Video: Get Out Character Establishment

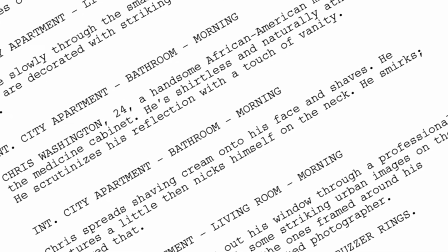In Act 1 of a narrative, screenwriters and directors establish a character's traits, goals, and motivations.
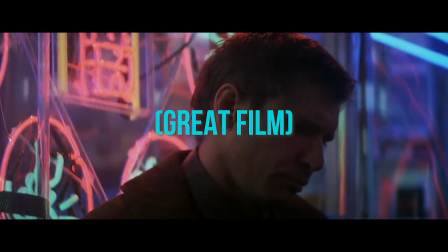While this can be achieved through dialogue or voiceover, the very best storytellers establish characters using the language of cinema.
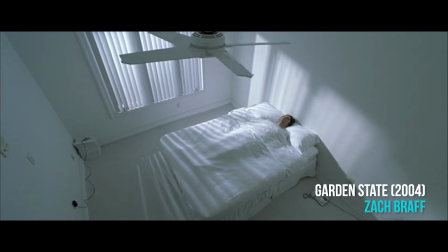They establish their characters using camera,
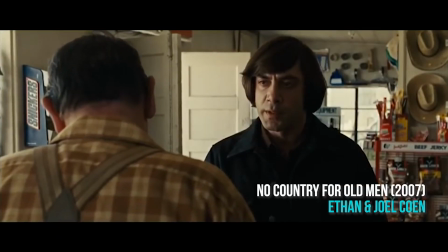acting, What business is it of yours? Where I'm from?
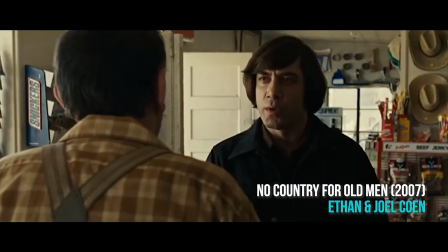Friendo.
mise en scène,
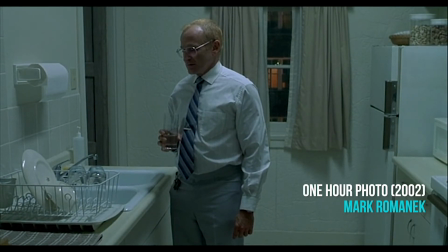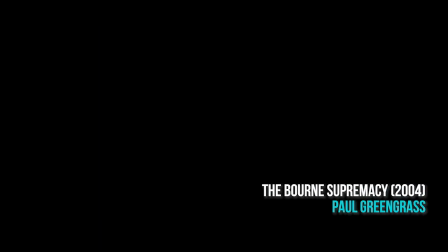editing,
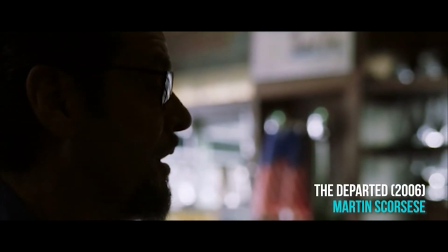lighting, You ever want to earn a little extra money, you come by L Street. and sound.
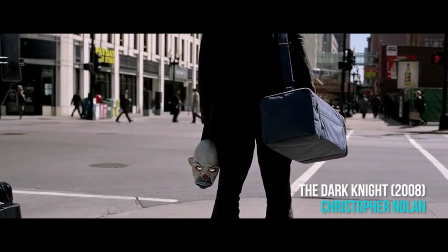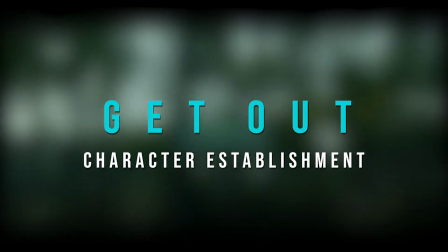In this video, we're going to take a look at character establishment in Jordan Peele's Get Out.
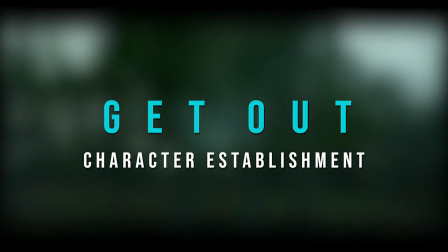We're going to explore how Peele establishes the character of Chris Washington, Daniel Kaluuya, through the economic use of media language.
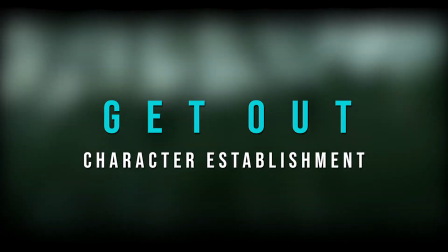Everything the audience needs to know about this character is conveyed in the first few minutes of the film.
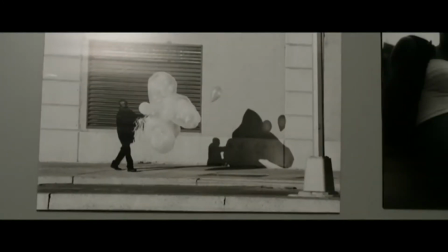After the film's prologue and credit sequence, Peele cuts to a series of shots showing what he describes in the screenplay as striking urban photography.
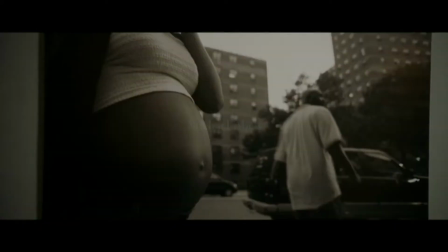A man holding balloons, the bare stomach of a pregnant woman, a dog pulling on its chain.
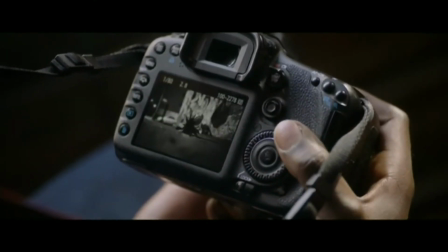Later in the scene, after Rose emerges from the elevator,
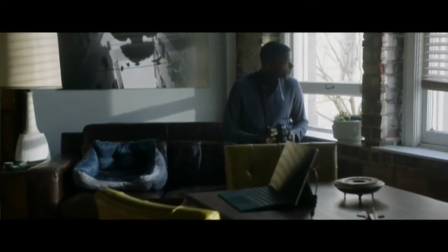Peele cuts to an extreme close-up of Chris thumbing through more of these striking images on the display of his camera, then to a medium shot as he gazes out the window. This is a good example of how Act 1 establishes that Chris is a very talented photographer, without a single line of dialogue.
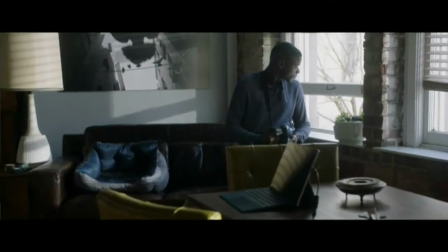After the initial montage of shots showing Chris's photography, Peele cuts to a full shot of the apartment's interior.
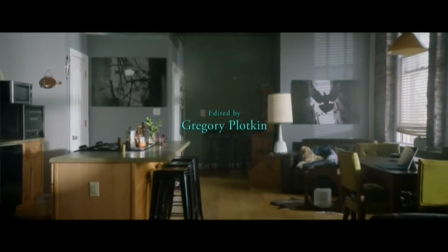The camera dollies in slightly, showing the small but tastefully decorated apartment. Two other large prints decorate the wall.
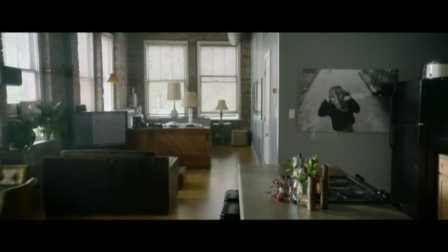The apartment is neat, with polished floorboards. Peele cuts to a reverse shot, the camera dollying back in the opposite direction.
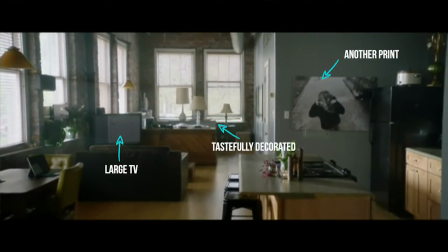Another print, a large television, tastefully exposed bricks and exposed ceiling. It's clear from the decor that Chris is a reasonably successful photographer.
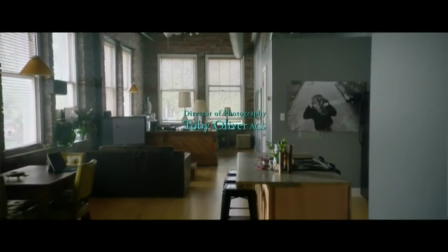Peele pans right to reveal a medium shot of Chris wiping steam from the bathroom mirror and starting to shave.
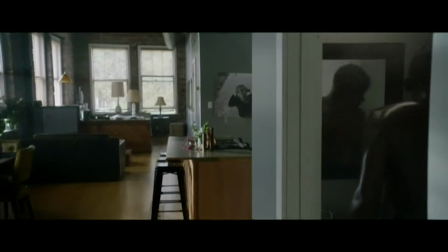Shirtless, it's apparent that he's naturally athletic, a trait that becomes important later in the story.
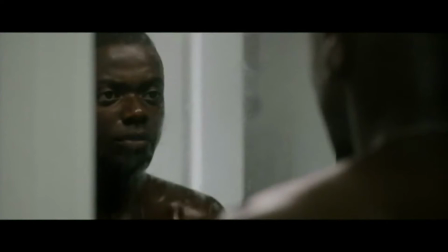Underneath the opening shots, Peele uses the song Redbone by Childish Gambino. According to Peele, the song serves two purposes. While the lyrics Stay Woke refers to the film's themes of racial justice, it also helps to establish Chris as a character who's smart, grounded, and capable of making the right decisions.
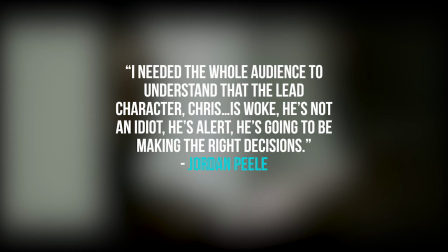I needed the whole audience to understand that the lead character Chris is woke. He's not an idiot, he's alert, and he's going to be making the right decisions, Peele said in the commentary for the film.
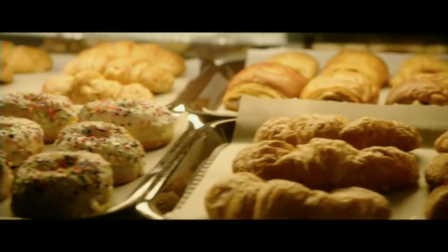Here, the use of parallel editing conveys the relationship between Chris and Rose before she arrives at his apartment.
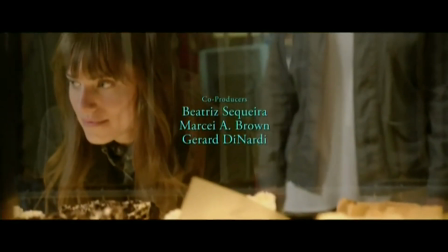The camera tilts up from a shelf of pastries to reveal Rose as she attempts to decide what she should buy for him.
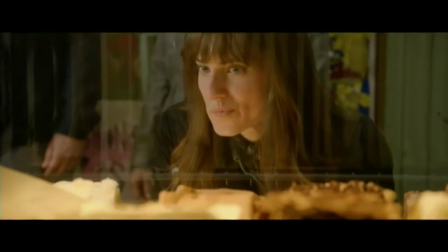Thinking about Chris, she gives a smile. The parallel editing continues until she arrives at the apartment.
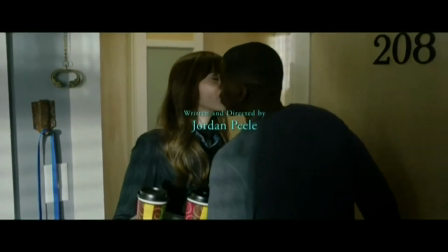Here, Peele uses a two-shot to convey the intimacy as they kiss on the threshold.
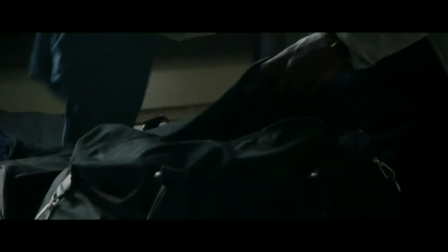In the dialogue scene that follows, the characters are largely framed separately, and the scene is staged to convey a distance between them.
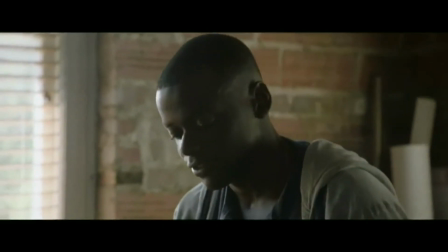When Rose assures him that his race won't be an issue when they meet her parents, they embrace again.
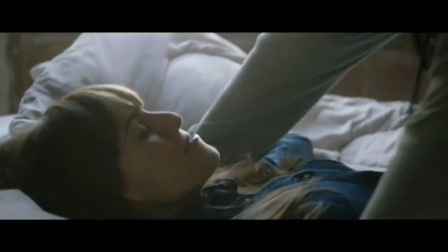Throughout this scene, the gentle, handheld quality of the shots lends a sense of realism to the relationship and helps to convey their intimacy.
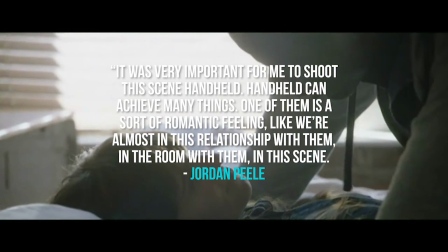It was very important for me to shoot the scene handheld, Peele reveals in the commentary. Handheld can achieve many things. One of them is a sort of romantic feeling, like we're almost in this relationship with them, in the room with them, in this scene.
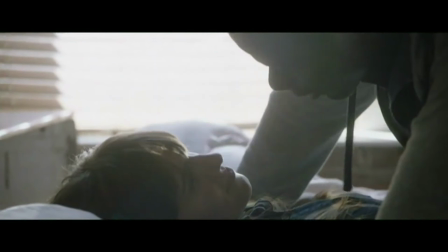Chris leans forward and embraces her, and they're framed in a tight medium close-up. The sense of intimacy in their relationship is conveyed through both this use of shot size and the naturalistic key light that spills in through the window behind them, flaring slightly around the edges of the frame and creating subtle rim lighting around the edges of their faces.
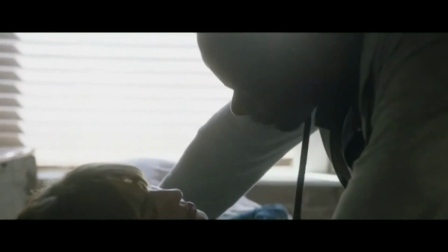It's at this point that Michael Abel's score enters the sound mix, the soft strings and the plucked guitar notes further establishing this loving relationship.
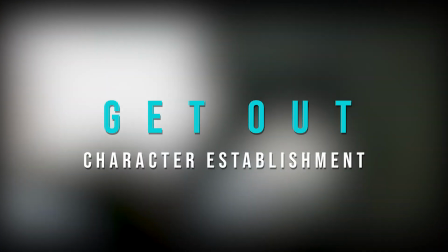And that's how Chris is established in Act 1 of Get Out.